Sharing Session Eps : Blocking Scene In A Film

Sebenarnya kalau kita nonton film, 95% kali itu kita cuma melihat dua orang ngomong.
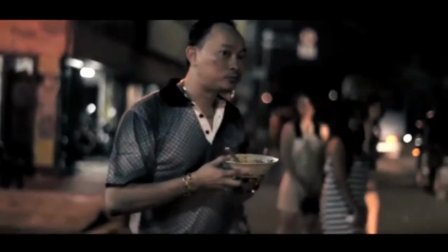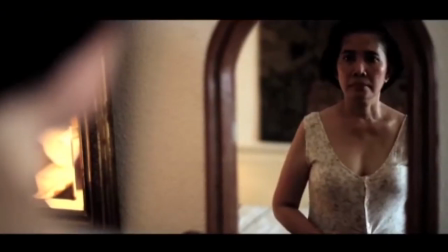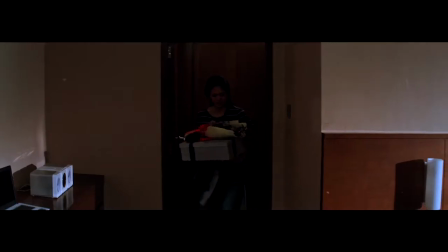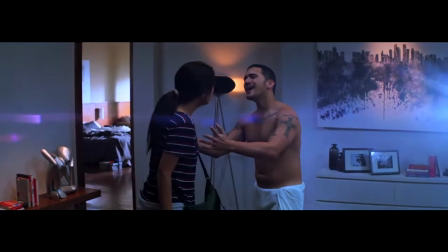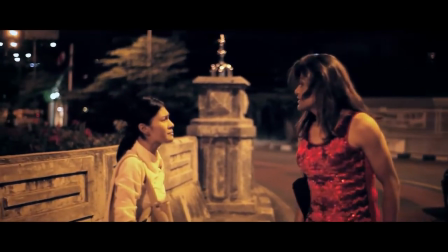[0:55]
Saya telah melakukan banyak hal dalam film saya, jadi pertanyaannya adalah Bagaimana kita membuat pembicara seperti ini lebih menarik dan ada substansinya?
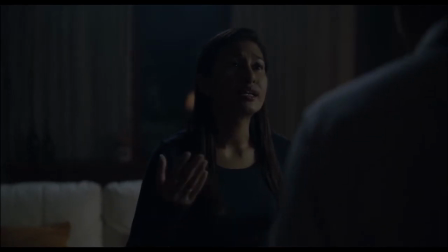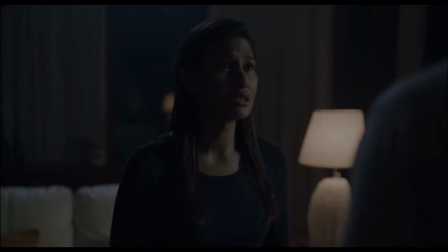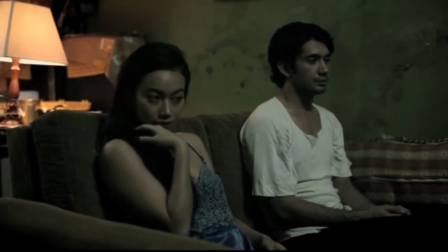[1:17]
Di sini saya berusaha melakukan itu dengan membuat block yang menarik.
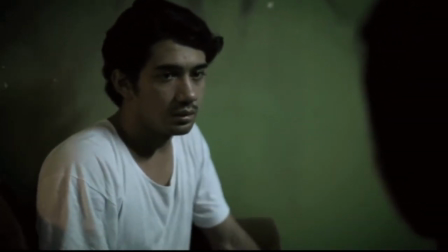Motivasi pemain, apa yang mereka sedang lakukan, dan juga kemana mereka bergerak itu bisa dilihat dari blocknya.
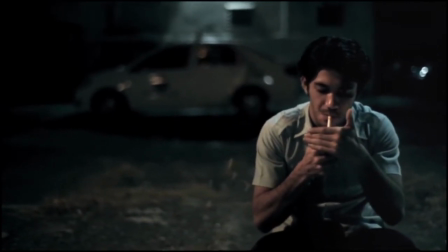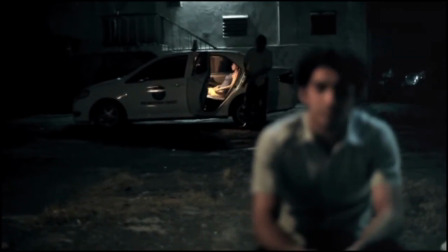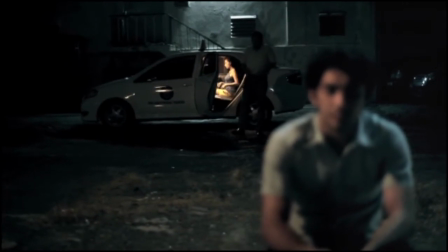[1:50]
Kita benar-benar mesti ngerti cerita kita seperti apa, objektifnya adegan itu seperti apa, dan
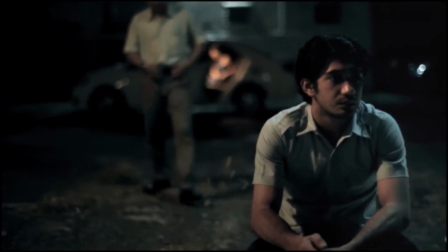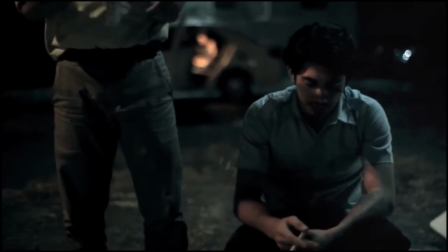[2:05]
utamanya adalah, the power dynamicsnya adegan itu seperti apa.
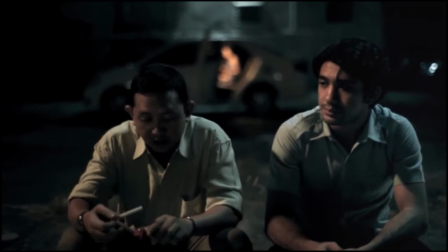Biasanya dalam sebuah adegan, ada si pemenang, ada yang si kalah, ada yang si kuat, ada yang si lemah.
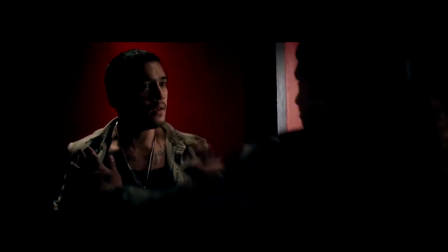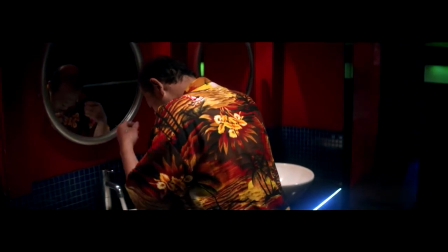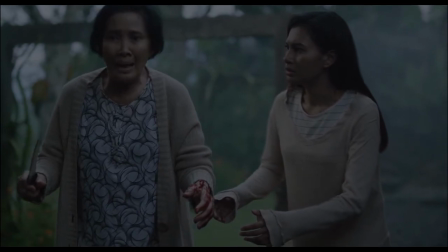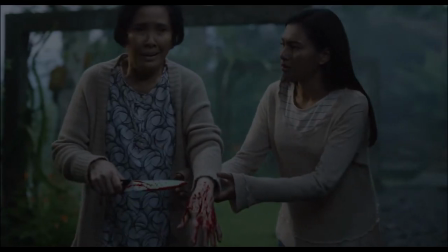[2:42]
Jika kita memahami konsep ini jelas, itu benar-benar membuka kesempatan untuk kita menjelaskan blocking yang menarik buat adegan ini.
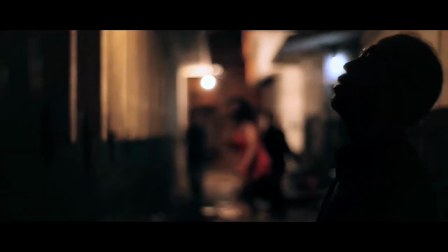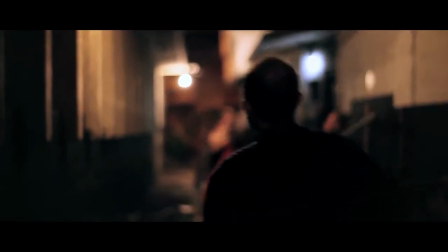Salah satu cara saya melakukan blocking yang menarik adalah bikin pemain bergerak terus.
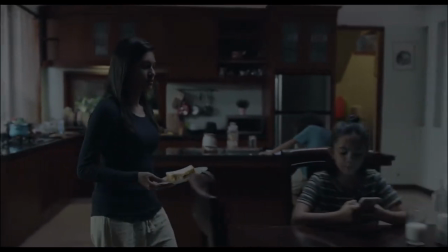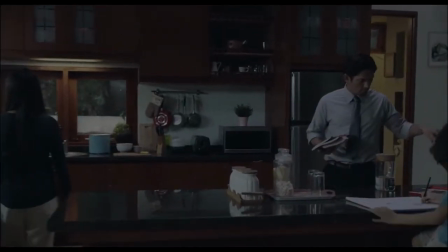[3:14]
Teknik ini bisa membantu adegan jadi lebih menarik.
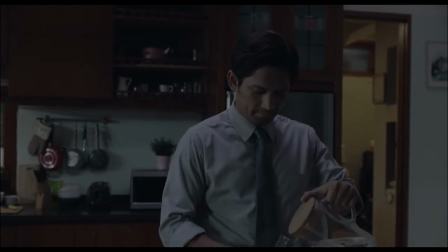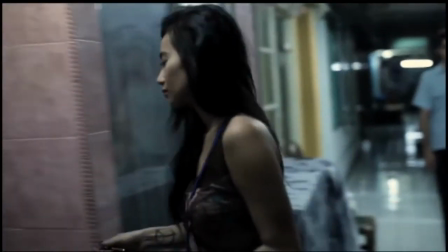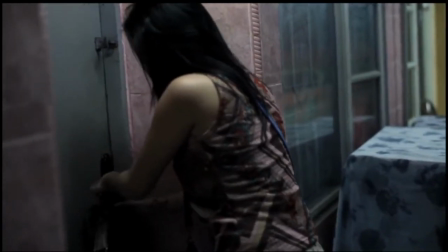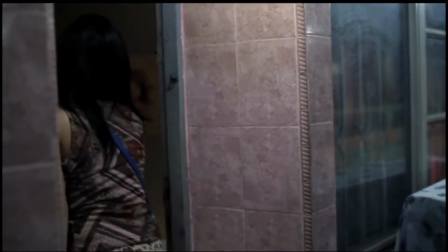[3:34]
Kita bisa amplify power dynamic dari sebuah adegan.
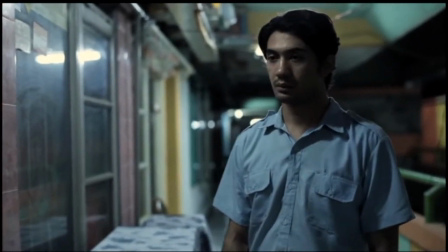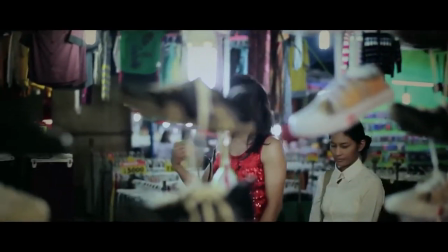[3:45]
Dengan pemain bergerak terus, kita bisa lebih bergerak dengan karakter tersebut.